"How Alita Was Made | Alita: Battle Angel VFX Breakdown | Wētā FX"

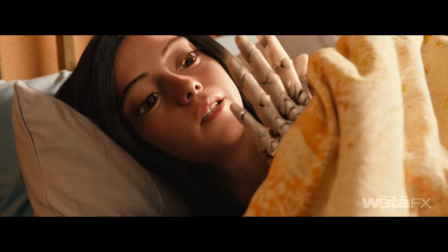0:01 Animators created a digital performance for Alita that is deeply human.
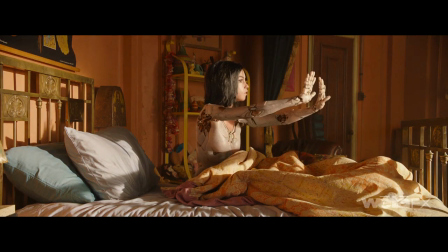0:06 A custom capture suit that tracked actress Rosa Salazar's breathing and a new dual camera
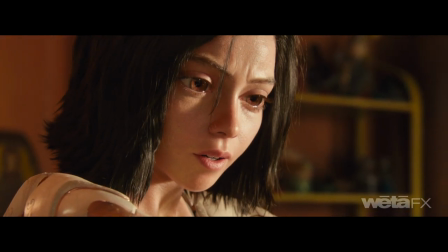0:11 setup helped reveal deliberate performance choices and her subconscious muscle movements in the moment.
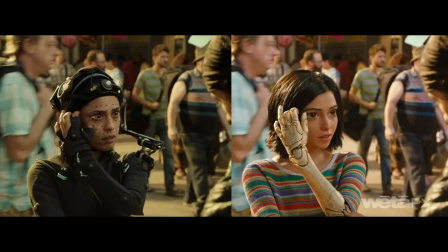0:17 Capturing Rosa's interactions on set with other actors was essential to forging a consistent
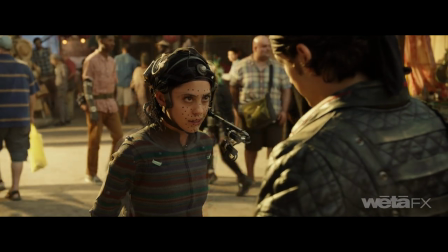0:22 on-screen portrayal of a young woman's journey to discover who she was and who she will become.
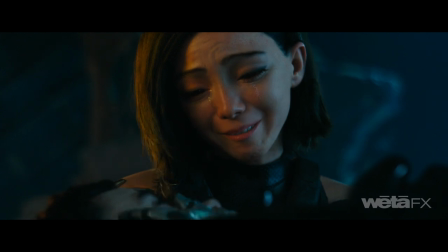0:28 Alita's facial model has over 2,500 shapes that create a full range of expression from drama to action to eating and talking.
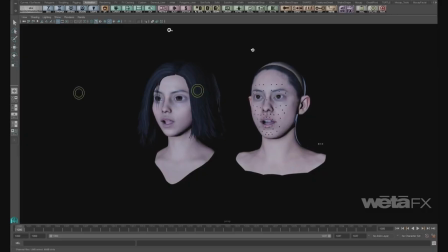0:36 Dynamic scans were used to ensure key line movements on the Rosa actor puppet matched the Alita character puppet.
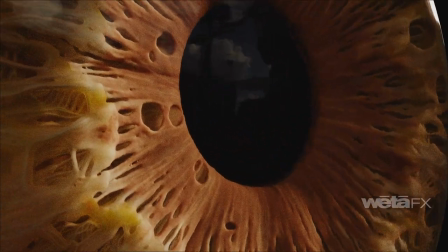0:42 For her eyes we developed a new geometry for the iris and a Houdini simulation toolset that let modelers and animators control intra-eye movement to enhance the realism.
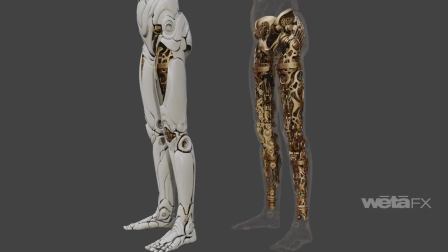0:52 Alita's first cyber doll body has 8,000 digitally handcrafted parts with over 800 pieces in the hands alone.
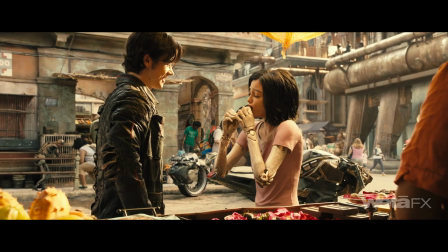1:00 Alita's emotional journey is driven by her connection to the people and the tactile experiences that awaken long dormant emotions.
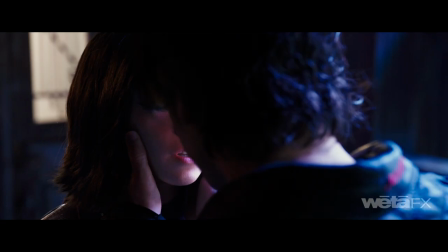1:06 Surprise reactions, delicate tears, and more intimate interactions were all an essential part of allowing the audience to connect to Alita.
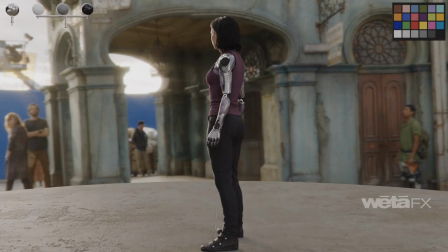1:14 Like any young actor in a similar role, Alita has 125 outfits and 47 hair grooms including unique eyebrow and eyelash styling.
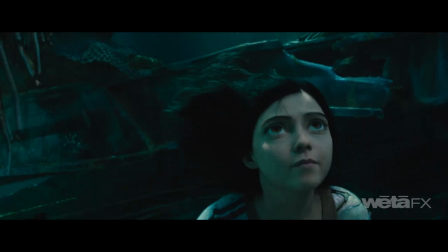1:22 During the underwater sequence, new simulation solvers were created for coupled hair, cloth, and water interaction, as well as surface interaction as she emerges.
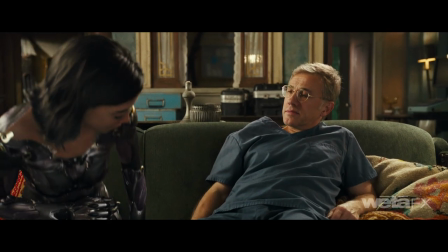1:30 Upon reuniting with her erm-berserker body, Alita's physicality transforms and she takes on a more mature, more powerful form.
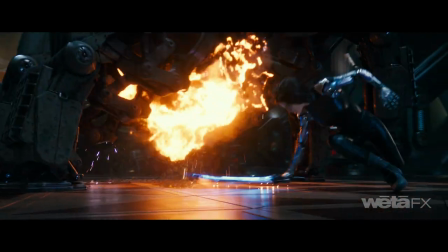1:39 Animators were careful to maintain Rosa's recognizable locomotion, but evolved it to reveal this important transformation.
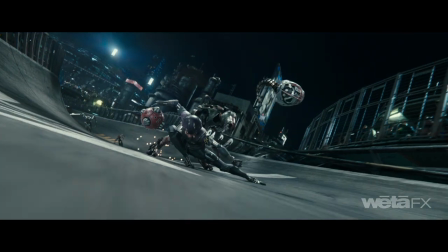1:45 Toward the end of the film, when she reaches her full potential,
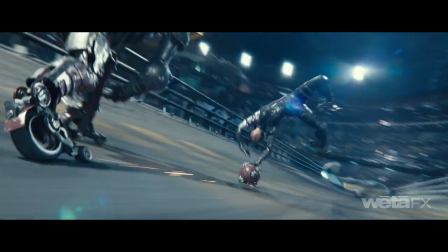1:48 animators keyframed much of the exciting motorball sequences with strong silhouettes and posing to accentuate her control over otherworldly power.